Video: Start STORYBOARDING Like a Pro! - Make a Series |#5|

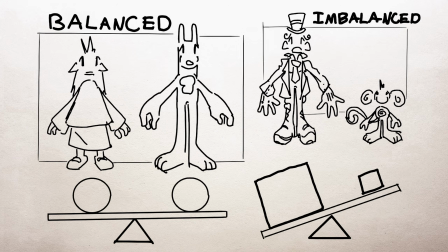[4:08]
We can use balance and imbalance to communicate our message the way we want to. So let's take one of our storyboard panels and introduce visual balance.
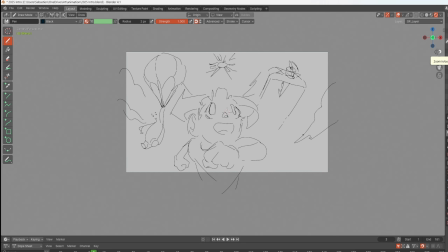[4:17]
So I'm just going to zoom out here. This is why I like to use a vector program, because we're going to end up resizing some of these elements in our panel here.
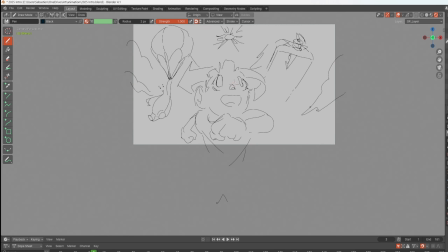[4:25]
So we can get our fulcrum going at the bottom, which is just basically like a seesaw. It just helps you illustrate and visualize visual balance a little bit easier. So on the right side, I have this plane. I can represent that by just a square, maybe that size.
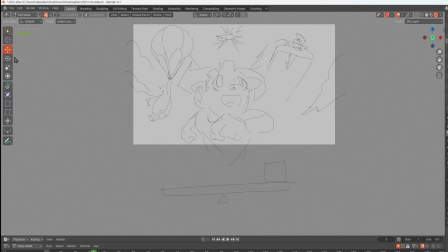[4:41]
I'm going to have to pull this fulcrum down because our object in the center is a lot bigger.
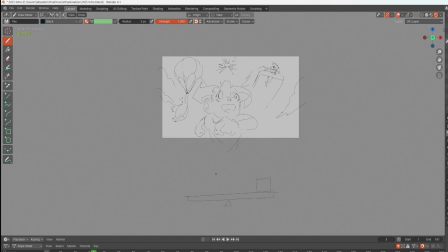[4:48]
Let's zoom out even more. Okay, and then, all right, then our character in the middle, he's going to be this large cube, something like this. And it's by comparison. It doesn't have to be actual size. Our bear with the balloon is kind of like a big, tall.
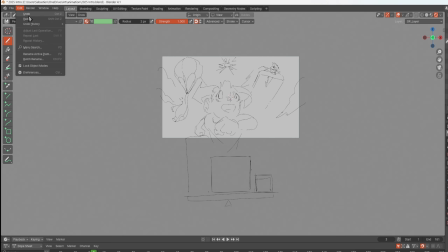[5:04]
I'm going to have to move this down even more. All right, so let's go down here and just check this out.
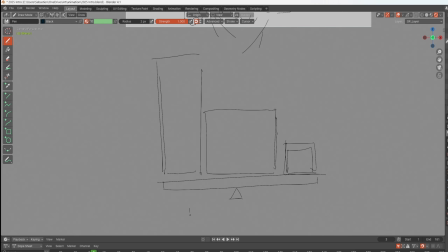[5:09]
Looking at it, it looks like we're looking at an imbalanced composition. Why? Because, well, in terms of size, our main character is the largest thing on the page,
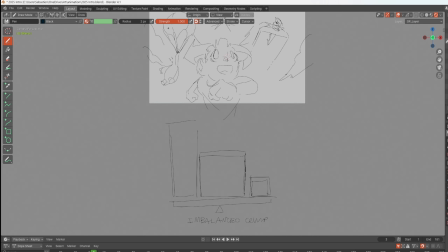[5:23]
but this bear holding on to a parachute or an air balloon or something is tall. It's taking up a lot of vertical space. It has some mass, and it looks like our seesaw, our fulcrum, would end up on its side, favoring that bear like that. Okay, so it'll turn out like this.
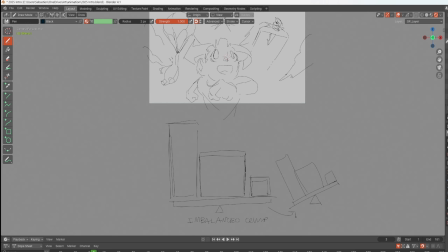[5:42]
Now, to add some visual balance to it, let's just kind of even out the size of these elements. So let's see. It's either I could make the plane represented by this square bigger, or I can make the bear smaller.
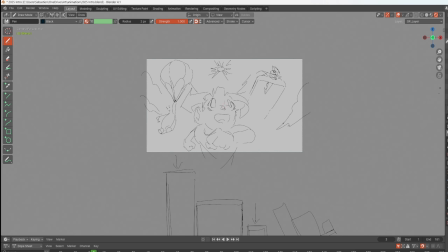[5:56]
In this case, we could add a balance of both.
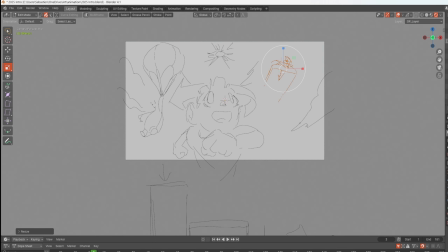[5:59]
You know, for some reason, I just want the plane to stay, I want it to be small because I want it to seem really high up in the sky. So I'm going to actually make it smaller. And maybe we can do the same for the bear. Make him smaller too, because I want them to seem very high up.
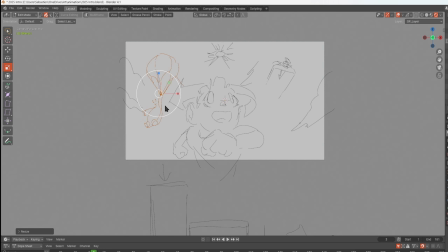[6:16]
Okay, that's an important thing to communicate in my composition right now, so that's okay to make that change. And I don't know, something's telling me to keep the bear that same size, but if we do keep them the same size, then how are we going to balance the composition?
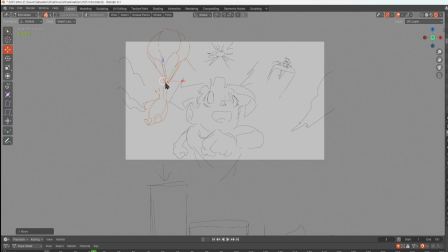[6:33]
Well, there's something else we could do. I know we have another element we can use to add some visual balance. So what I'm going to do, I'm going to take away the clouds from the bear's side, okay? So it'll just be him. And I'm going to add them to the plane side, okay?
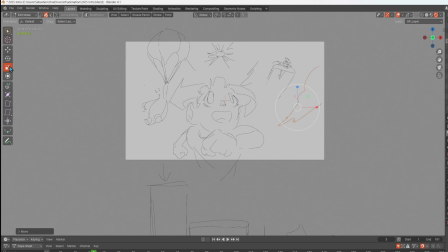[6:46]
So that'll be more shapes on this side, giving this a little bit more visual weight and evening out the composition as a result. So now I'm going to add some more clouds, you know, so there'd be like a bunch of clouds over here, and then we got the streams going off into there.
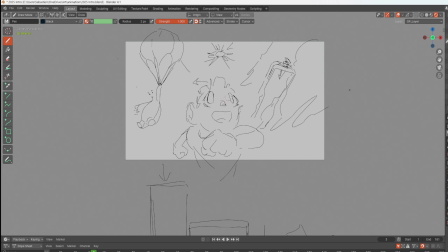[7:03]
Because what you want to keep in mind is that visual balance also works on the other way too. If we were to flip the composition to be vertical, right? So we would have this on the bottom would be this large square.
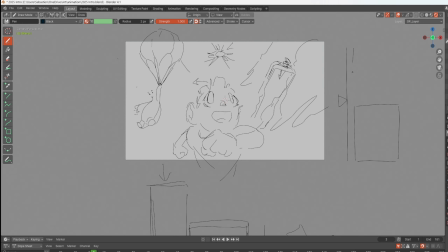[7:18]
Okay, that's our character here. And kind of towards the middle, we got our bear with the balloon. And close to the top, we have, you know, our plane, and then the sun as well. So generally kind of balanced. The reason I do like the seesaw,
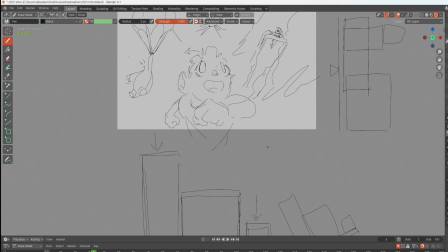[7:36]
but sometimes what's even better than illustrating visual balance as a, what's it called? A fulcrum is the two-dimensional level. Now this is called a spirit level. It uses alcohol and an oxygen bubble to tell you where something is balanced.
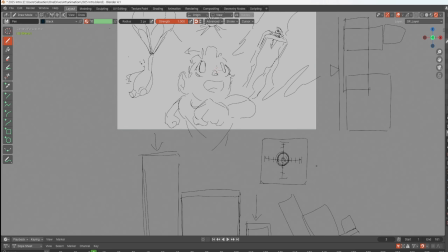[7:54]
So if we put weight on this side, okay, then the bubble will move over to here, okay, when the weight is down on that side. Does that make sense?
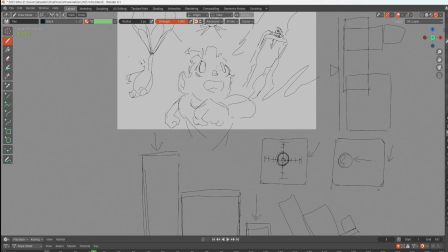[8:11]
So if you actually were to buy yourself a spirit level, get yourself a two-dimensional one, it does wonders to illustrate visual balance. And if you guys want to learn more about that, then go ahead, leave a comment and let me know.
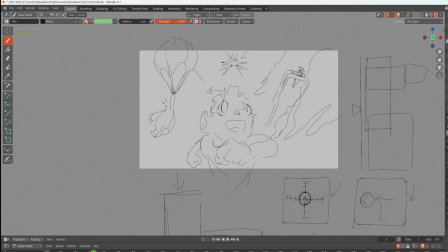[8:24]
I would love to talk more about that illustration of visual balance. Okay, so we don't want to overdo it with the clouds. I think I may have gone a bit too big. But yeah, I just want to get that overlap for this cloud and then some streamy clouds as well.
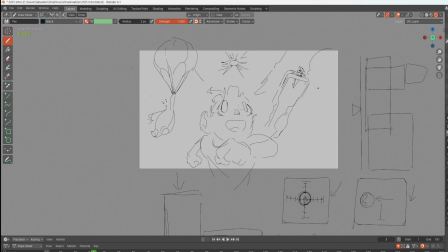[8:40]
They don't have to look very good. I wanted to have this overall wrapping motion. So that kind of brings us to our next principle, which is movement. Movements connect the focal points of our compositions.
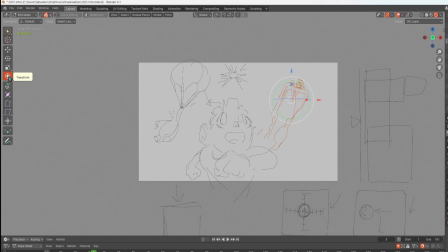[8:55]
Yeah, so I want everything to have that sweeping motion. Perhaps I have to rotate this plane. Maybe that was what, yeah, that would make the sweeping motion a little bit better. And then what's really going to carry that sweeping motion is the clouds. All right, so now we got the general movement of this scene.
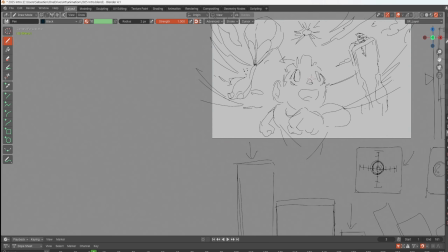[9:11]
So now we're kind of looking at a much better composition, definitely very balanced.
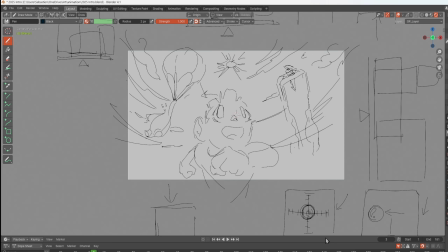[9:16]
But that's pretty much it.
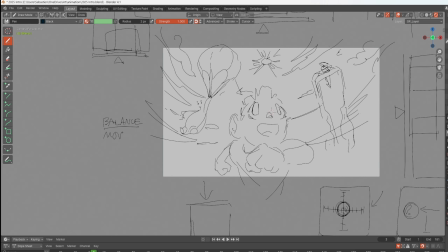[9:18]
I mean, we implemented balance and movement and I'm going to give you a bonus concept before you go, just really quickly. We're going to talk about optical flow. So the focal point right here, these are going to be your focal points. This is X1. Since it's the only
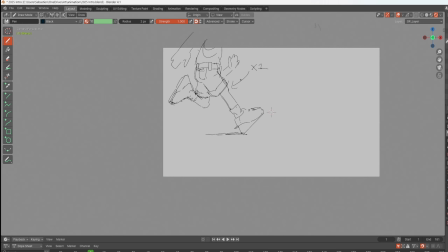[9:36]
prop appearing on screen, which is our character, he's going to be the focal point, right? So this is naturally an imbalanced composition. All the weight's going toward here, but that's okay because he's pretty much the only thing there. So he's the only thing drawing attention.
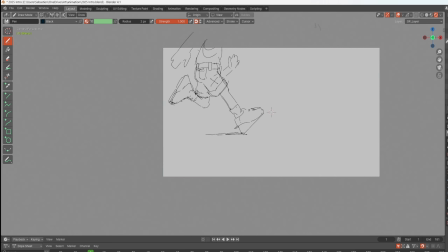[9:49]
You can basically put a tracker on this. This is where the eye is going to meet. here, and then it's going to be here, probably going to be gravitating toward their eyeball. Usually our eyes try to meet other eyes. We're social creatures, that's why we do that.
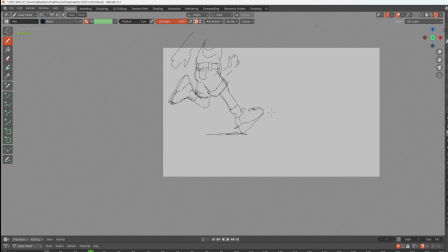[10:03]
We're made to look each other in the eye. So now the focal point's on the left, now it's to the right. What you can do to make your animation enjoyable to watch is keep your focal point trackable, okay? So this is moving from the left and to the right. Now it's to the center. So we got the swinging motion of the focal point, right?
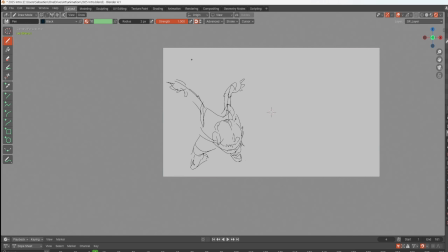[10:23]
And then it's now it's from the center and it's going back to the left. So you do see that focal point's going here, then it's there, and now it's back here. Now where does it go next? Now it's going here, right? So I'm mindful of where the focal point is at all times because I'm trying to achieve a smooth optical flow.
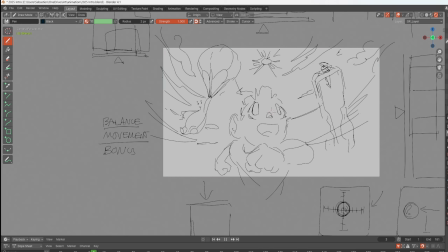[10:42]
Now, a smooth optical flow is not always what you want, but in just this particular composition it is. Okay, now focal points staying on the eyes, usually going to be on the eyeballs. They're pretty much always going to be the focal point. Now spinning around, okay?
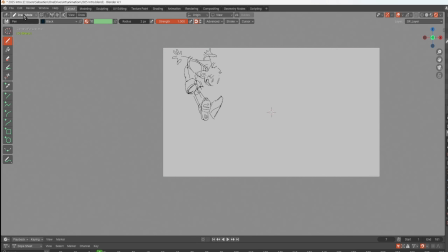[10:56]
Spinning around and then spinning around again, okay? So we're making the eyes go on a bit of a roller coaster. It's supposed to, it makes the composition more fun. So if you want to have a fun and high energy animation, take the eyes for a ride.
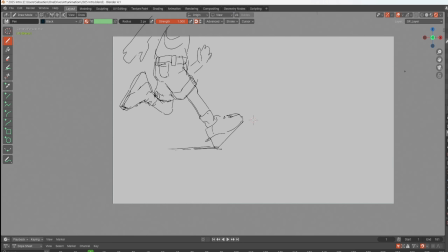[11:14]
Make your optical flow zigzag, loop-de-loop, and jump everywhere. Spin around a track like it's a marble. All right, so that's just a quick point you can implement. It really only applies to animatics and animation in general because you can't really.
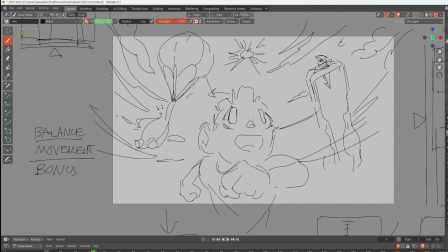[11:29]
I hope you learned something about storyboards. These tips will level up your storyboards to a professional point. If you have any questions, leave me a comment below. Do not forget to vote on my next video.
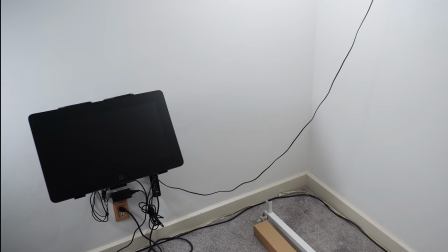[11:43]
What do you want to see on the Noble Frugal Studio channel? If you try the E to L from Flexispot, be sure to read those instructions.
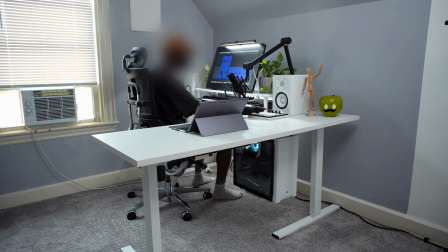[11:51]
L-shaped desks can be tricky to build, but with preparation, anything is possible. Special thanks to Flexispot for sponsoring this video once again. You can check them out with the link in the description below.
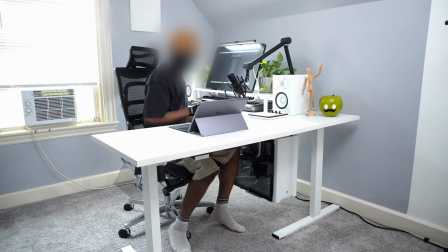[12:03]
I mentioned that this desk is on the affordable side. You can pick up this exact configuration for under
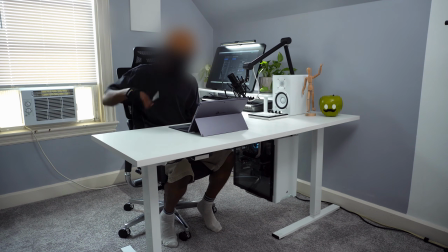[12:09]
$400 to make any corner of your room into a full-fledged studio.
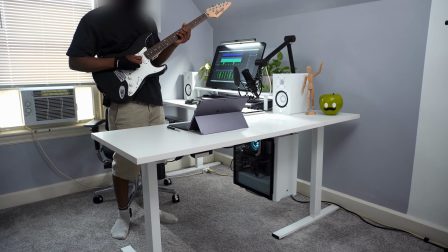[12:15]
Let me know if you want to see more about this desk in the comments below. That's all from me, guys.